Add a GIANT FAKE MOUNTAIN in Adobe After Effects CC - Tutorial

So today's video is one that I didn't actually plan on making,
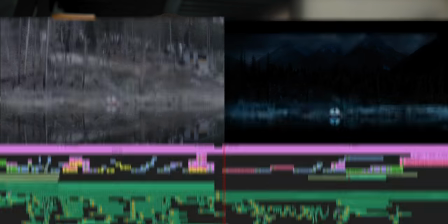3s
but you guys requested it quite a few times when I uploaded the breakdown of sounds of the Pacific Northwest.
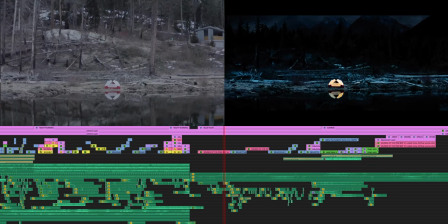11s
I got a ton of requests asking me to show you exactly how I pulled off this shot and
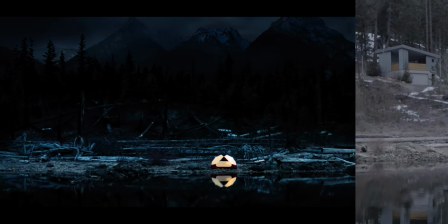17s
turned this boring drone shot into a banger using Adobe After Effects.
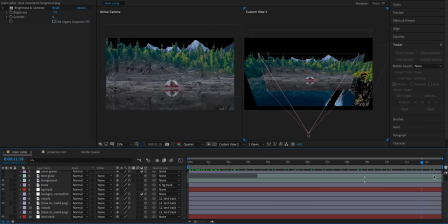22s
So today we're going to dive into the comp, walk you through some mistakes I made and what eventually worked to pull off this effect. And I also want to show you kind of as a little bonus at the end another effect that has some pretty heavy visual effects on it that no one really seemed to notice so stick around for that. I actually didn't intend to go very effects heavy on this clip at all I just ended up doing that because the location we initially planned to shoot at
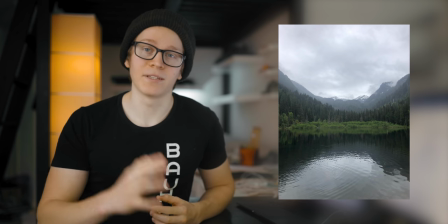49s
was completely covered in snow so we had to kind of fall back and opt instead for a much less dramatic lake right next to our
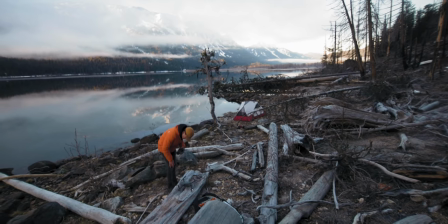57s
airbnb it was also a lot later in the morning when we ended up getting the drone up just because i was running around
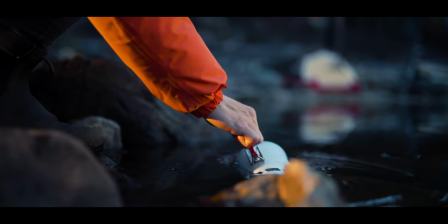65s
shooting a bunch of other stuff for that blue hour sequence at the end of the video when the drone actually went up into the air it wasn't really blue hour
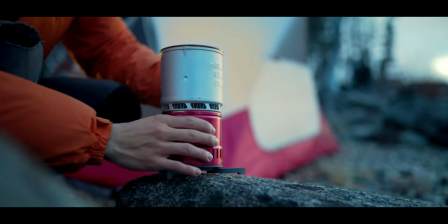72s
anymore but we had to make the most of it but that wasn't the end of the world when i realized that i was going to have to use some pretty serious visual effects on this because i expected it to be pretty easy right?
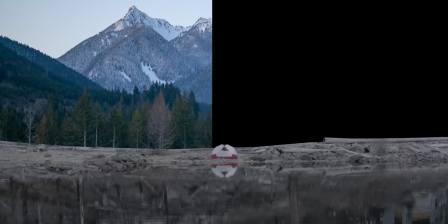84s
Just mask out the tent and the foreground and slap a fake mountain behind it and we're good, right?
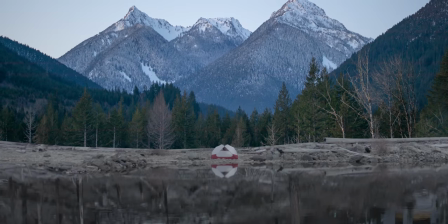90s
Wrong. I tried that and it looked terrible because the parallax was very unrealistic.
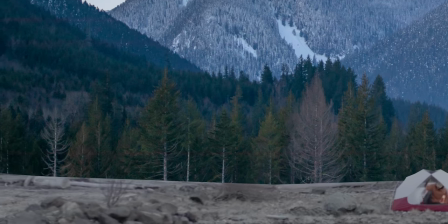96s
The background moving in relation to the foreground just didn't look realistic at all. That's because we only had two layers of depth in the shot. I did a lot of experimentation trying to get that parallax right. At one point I downloaded a bunch of individual tree stock photos and was going to basically build a little 3D forest behind the tent so that you would have a realistic parallax when the camera moved in. I tried to learn about 3D projection to turn my mountain photo into a 3D asset that the camera could move towards and you'd see it moving at different rates and none of it looked good. But here's what eventually worked. So let's start at the very back of the shot and work our way all the way up to the camera.
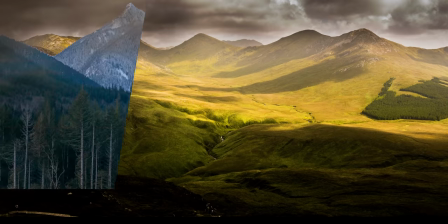141s
So at the very back we have the sky layer, then the mountains in front of that, then a fake tree layer,
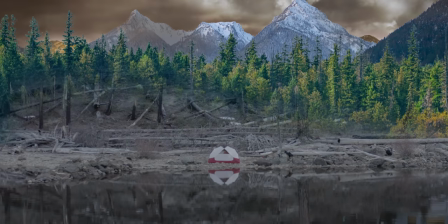146s
then finally the actual foreground, an adjustment layer to make the tent look like it's glowing,
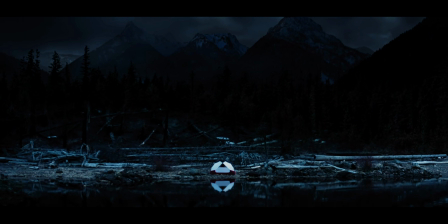151s
and then a color grade and an animation on top to really wrap it all up and make it look more solidified into one shot.
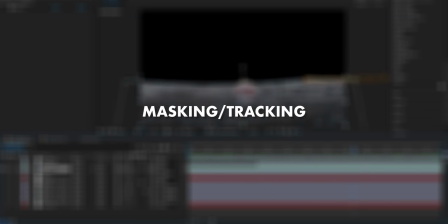160s
The first step was to mask and track the raw footage so that I could add these other fake assets behind it and replace the background. So I basically went through by hand, frame by frame, and masked out the foreground, the tent, and the ground right behind it so we had that separate from everything behind it.
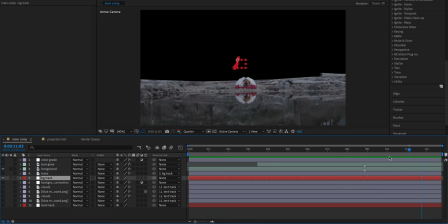178s
Then I tracked two points on that foreground layer and attached a null object to them, and everything in the background is attached to that null object.
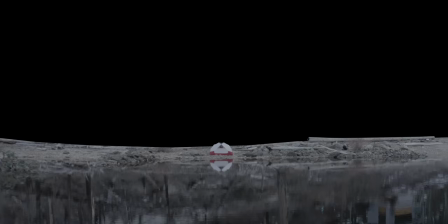187s
Then I began compositing in the background, starting out with this tree layer directly behind the foreground and this is just a stock photo
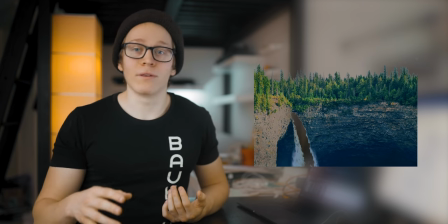196s
that i found online and then i luma keyed out the sky so that the trees would be on their own then i masked out the hill behind the tent and
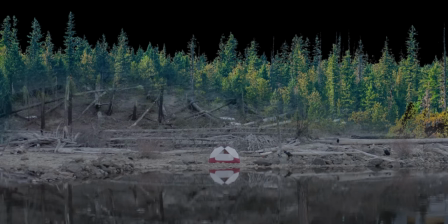205s
feathered that mask up so that the trees behind the tent would blend into the fake tree layer that i added directly behind them having this
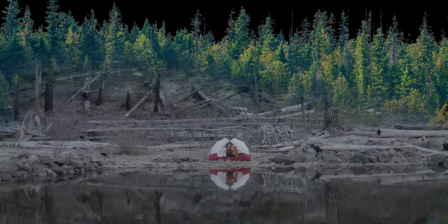213s
tree layer directly behind the tent is key because it hides the seam between the ground next to the tent and the mountain way behind them.
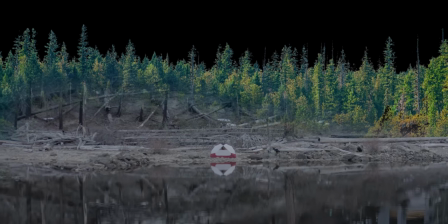221s
So it makes it to where you can't see that weird change in parallax between them that makes it obvious that it's a composite.
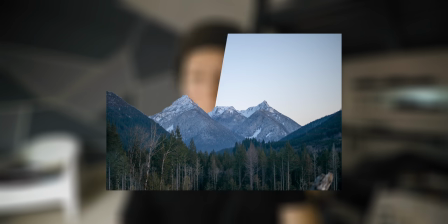228s
For the mountain, I had to composite it in a little bit differently because it's so much further away from the camera.
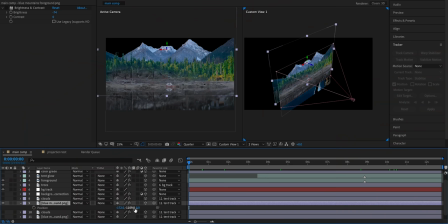234s
So at first what I tried to do was create a realistic parallax by pushing it back in 3D space.
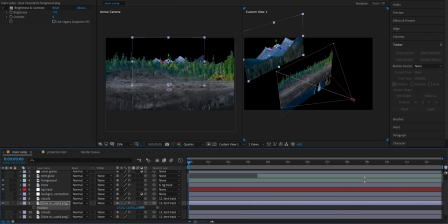240s
And if you want to create a similar effect where you're compositing something in that's really far away from the camera, this is usually a good place to start because a lot of the time this is what you need to do to simulate that realistic parallax is have it further away in 3d space so that it's not as affected by the camera's motion and the track. But what I realized when I did that is that for this shot the side to side motion in the clip actually isn't from the camera moving side to side it's from me panning and tilting the camera to keep the framing and that'll affect the entire shot. So a good rule of thumb to keep in mind for this is that if you're causing motion by moving the camera side to side or up and down,
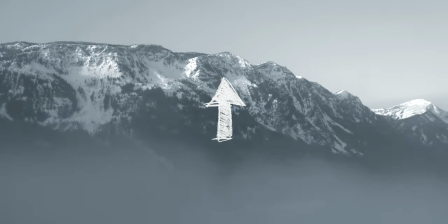280s
that's going to create a parallax between the foreground and the background. But if you're rotating the camera, tilting it side to side or up and down,
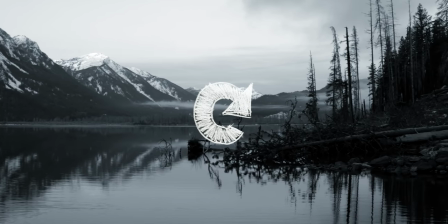288s
panning around, then that's going to affect the entire frame equally and won't have any parallax.
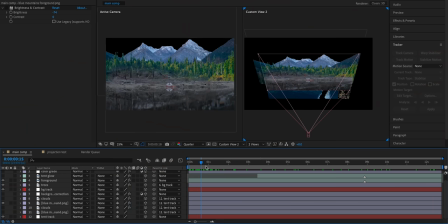294s
So instead of pushing them out and back in 3D space, I just created a separate track, but this one didn't affect the scale. So it would still have the position keyframes, but as the camera's moving in closer to the tent, the background doesn't scale up to match it. It stays at the exact same scale like it would if it was actually there. Also the reason that this camera angle is a little different from the rest of the video is because as I was going back to do screen recordings, I realized that I'd put in the video that I pushed them out and back in 3D space and then remembered that that didn't work and that's actually not what I did. Give me a break. It's been a while since I did this effect and I did what I could to purge it from my memory because it was a pain. Back to the video. What are we talking about now? Sky replacement. Sky replacement.
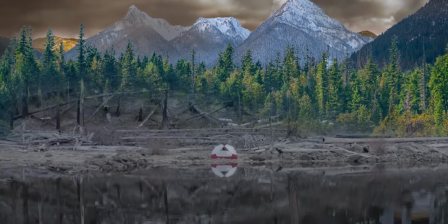342s
Then finally I just replaced the sky in that mountain photo so that it would match with the cloudy weather that happens in the rest of that sequence.
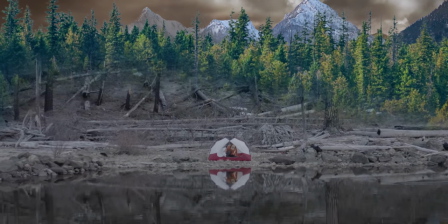351s
And boom you've added the fake mountain into the background of your drone shot.
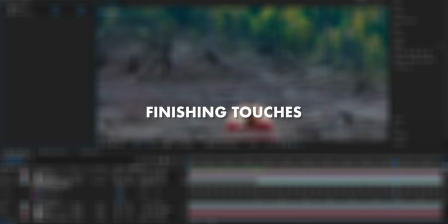355s
But there's a few more things for this particular shot that we need to add in to make it look good and to hide the seams in these visual effects. The idea of this shot was to have the orange glow in the tent contrast with the dark blue of the rest of the scene.
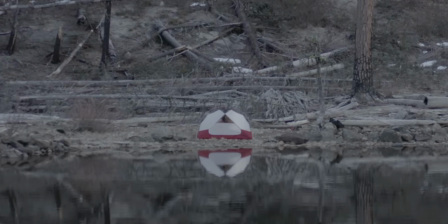371s
So we had someone in the tent turn on a light on cue as the drone was moving forward,
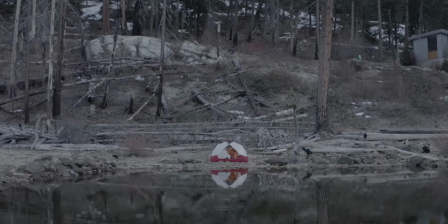377s
but because it's so bright when we actually filmed this, you can barely see him turn on the light.
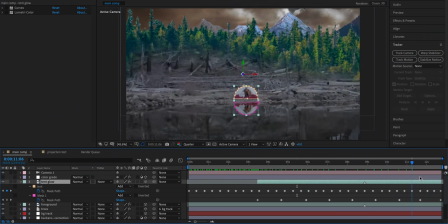382s
So we need to compensate for that with visual effects. Basically to do this, I just duplicated that foreground layer that has the tent as part of it, masked around only the tent so that we have it on its own separate layer, then used curves to brighten it and give it a bit of a warmer tent. Tent. Like T-I-N-T, not T-E-N-T. Tent. I also went in and color corrected all of the layers separately so that they would match,
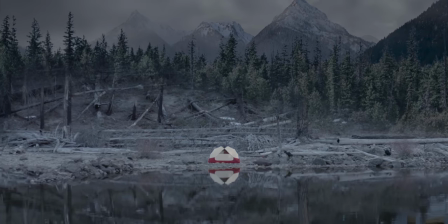407s
like the mountain in the background is a bit too purplish blue and not greenish blue,
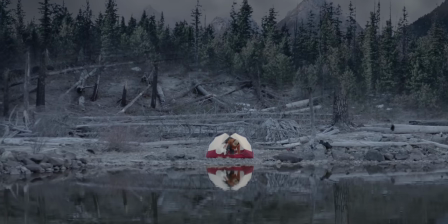412s
and the foreground is obviously not really blue at all.
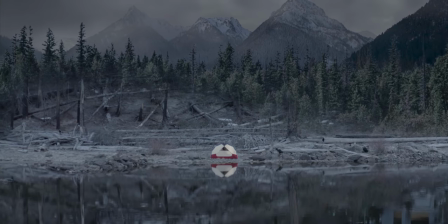417s
It's more kind of just tan and brown, so I made it blue. And then once everything looked pretty consistent, I added a final grade over the entire shot.
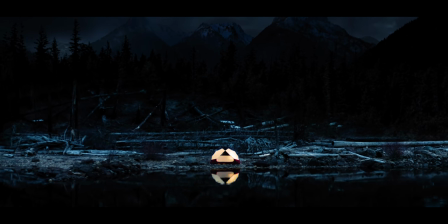425s
And this is what really solidifies the effect because I went with a really dark monochrome grade, just blue across the entire image and really deep dark shadows. That dark color grade is key because it hides some of these seams in between the effects.
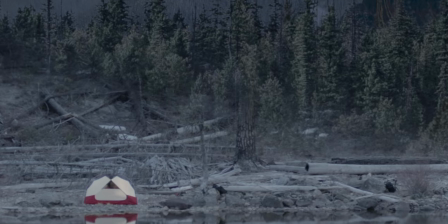442s
For example, if you look at this big tree behind the tent, you can see that it kind of just disappears halfway up the trunk of the tree. But with the color grade, you don't really notice that. I also just added a ton of blue into the shot to simulate blue hour lighting conditions that you get early in the morning and also to make the tent pop when he turns on that orange light. Finally, since this shot is 16 by 9 and my final video was widescreen, 2.35 to 1 aspect ratio, I was able to animate a tilt down under those widescreen bars.
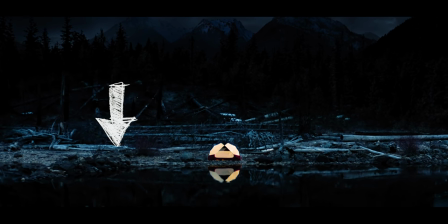478s
And this is something I almost always do for most of my clips whenever I have those widescreen bars on, is I animate a little bit of motion under them.